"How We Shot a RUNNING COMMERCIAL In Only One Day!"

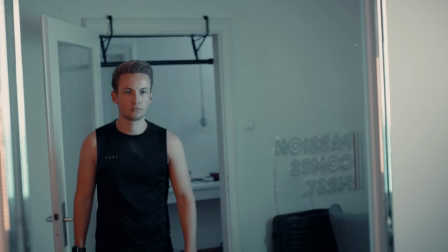So we detached the matte box and within a few tries we were able to nail the shot while hiding the camera behind my arm.
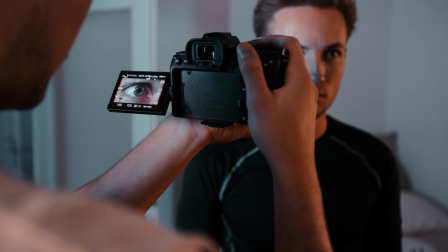We captured some different angles on various focal lengths and even got some macro shots of my eye to have some more opportunities
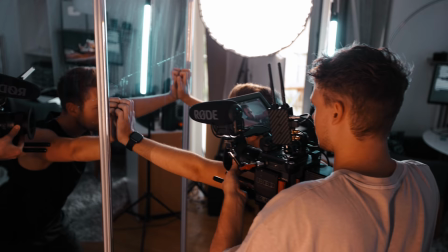when it comes to the editing. The additional monitor actually allowed Julian and me to closely work together on framing the shots,
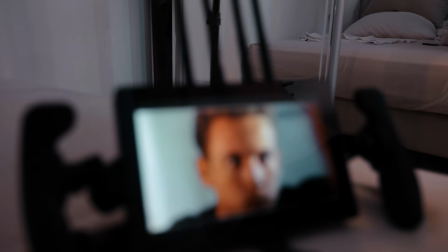and in general both of us constantly talk to each other on how we can perfectly transport the feeling of that scene. So what we're trying to do right now is kind of like an effect where I'm just standing in front of the mirror, I'm leaving the frame, and I myself am a natural transition so that my mirror image is still standing there. So that's why we just set up the red on the tripod right now, and it has to like stand completely still.
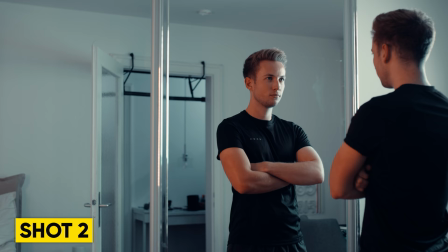And then we just have like one clean slate of me just standing in front of the mirror, and then one moving out,
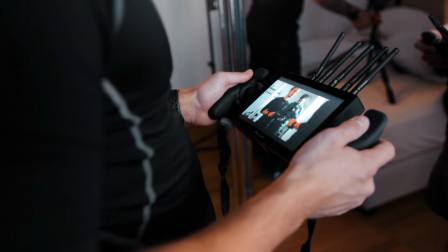and I'm just going to mask myself out so that there's only my mirror image.
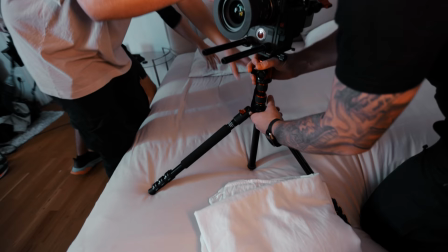I hope this works. The difficult thing about this shot was to keep the camera completely still as it was standing on my soft bed.
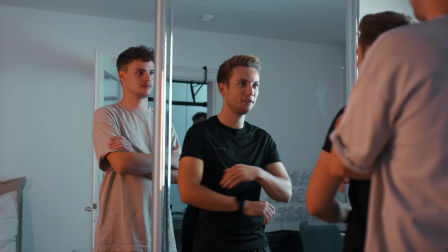In the first tries, I sometimes touched the bed, which made us redo the shots, and the second challenge were my acting skills.
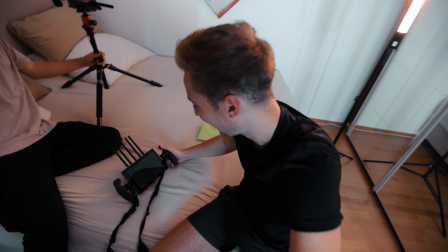It's immer noch weird, oder? Acting is freaking hard, honestly. Again.
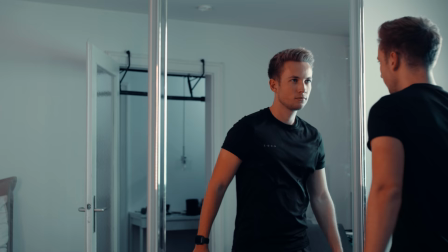Eventually, after a few more tries, I got everything right, and when masking myself out in the edit, the effect worked just as planned.
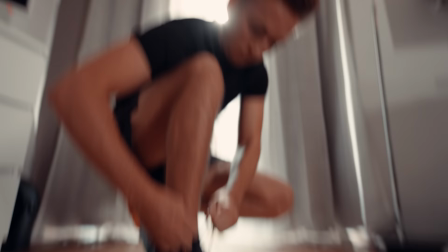For the next scene, we switched the lighting setup to make it look like there was some sunlight hitting the room, even though the sky was covered in clouds.
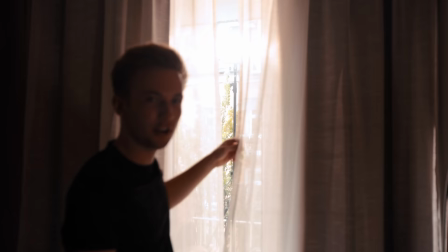Right now, outside here, we have the big light just shooting through the window.
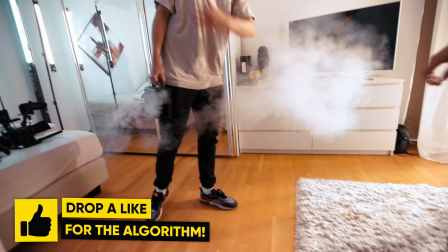We have the curtain here to give us a little bit of texture. Also here, we have a small Godox to give me some front light.
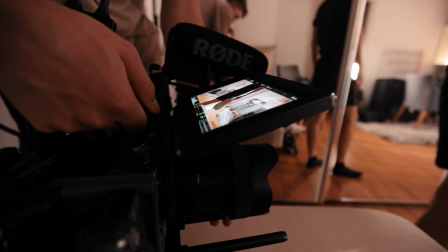We also used a smoke machine and tried to loosen up the thick smoke, which left us with a thin layer of haze, and with that, a much softer look in our image.
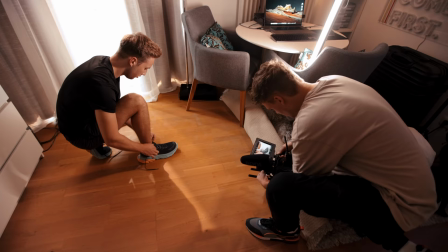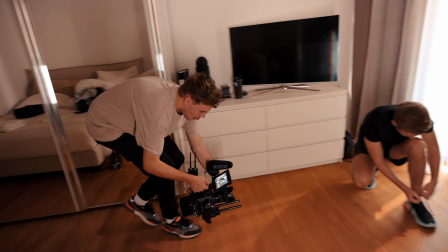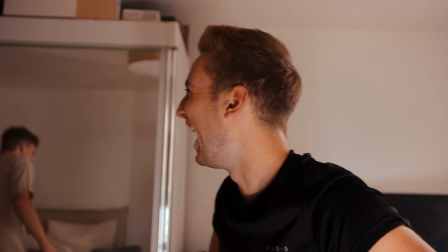The red dancing around him.
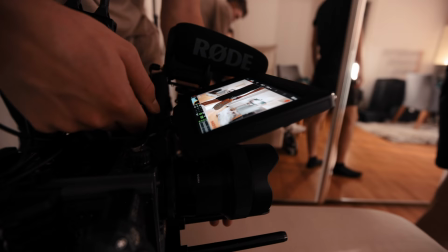But that's actually especially what you need for those kind of like fast-paced, high-intensity sports shoots.
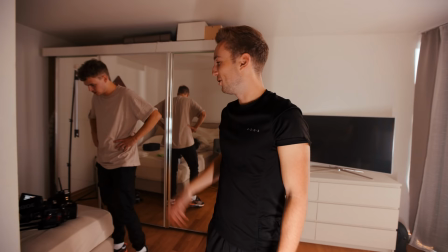You need somebody who moves around with the camera, but still in a controlled way. Julian actually does it in a very, very good way.
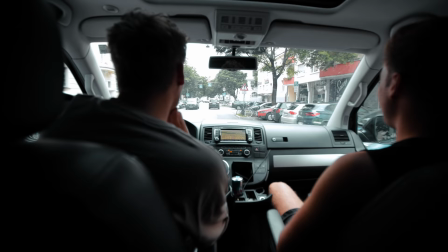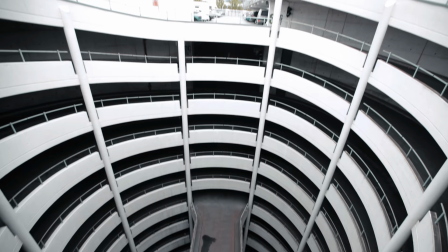We are now here at the second location. If you just look down, you see it's like a very cool parking house. But today there are actually a ton of cars here. Like, I've been shooting here a couple of times, no cars at all. Today everything is full. We just see what we can do. Here I also have like the shot list in order to have like a small overview of the things we need to capture.
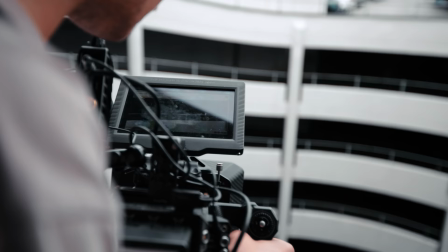But yeah, let's just start. We decided to start off with some close tracking shots of me running along the different levels of the car park.
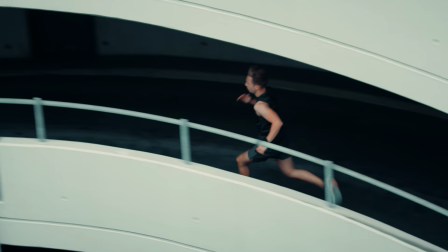For almost all of the running scenes, we stick to handheld shots as it just feels much more intense and hectic than, for example, gimbal shots.
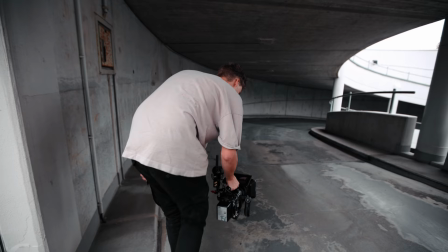We then switch to a wider lens and Julian walks towards me.
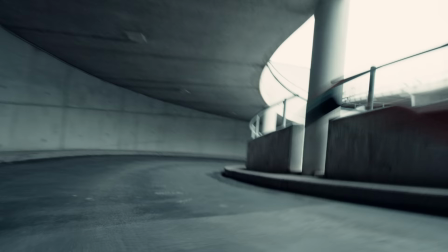And when the camera moves in the opposite direction of the subject, it generally makes the whole shot appear a lot more dynamic and fast.
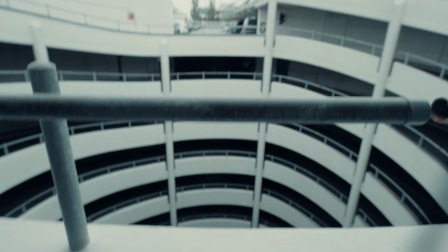After only 5 minutes of shooting, I got approached by a security guard and thought that this would be it for this location. He turned out to be much nicer than expected and actually helped us block the main part of the car park in order for us to keep filming.
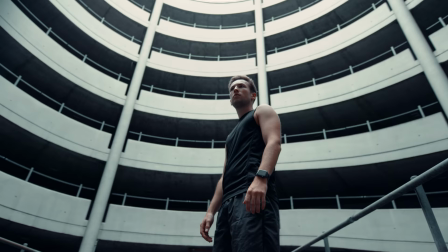We faced the camera to the top and went for some wide portrait shots of me walking through the car park, which turned out super epic.
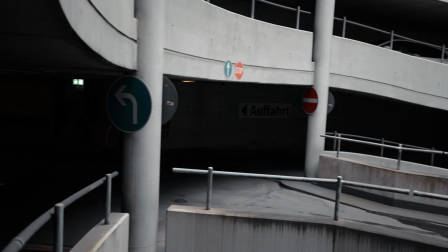For the beginning shot of the commercial, I wanted to throw the viewer into the action as quickly as possible.
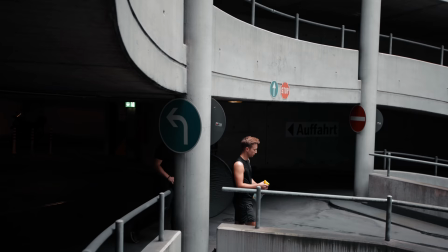So we captured another shot of me running towards the camera and stopping in exhaustion.
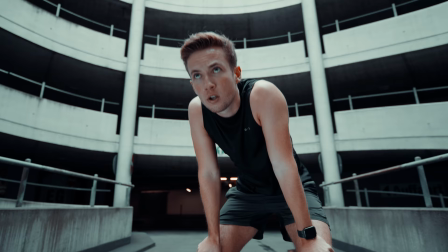As there was only light coming through the hole from above, we used a reflector in order to have some extra light on my face. So, I am happy to say that this video is sponsored by Artlist, which is my favorite music licensing platform out there. And guess where I found the song for my running commercial? That's right, Artlist.
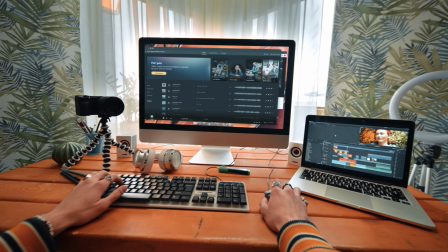They have an insanely large library of royalty-free music and sound effects that you can license for your own video projects with a simple subscription.
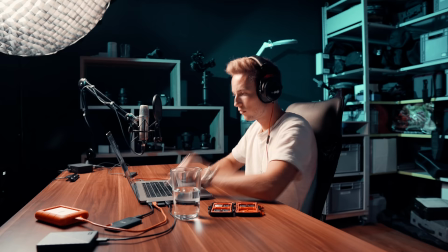And the thing that I like the most about them is that they push to improve their platform in order to make it as easy and intuitive as possible for us creators.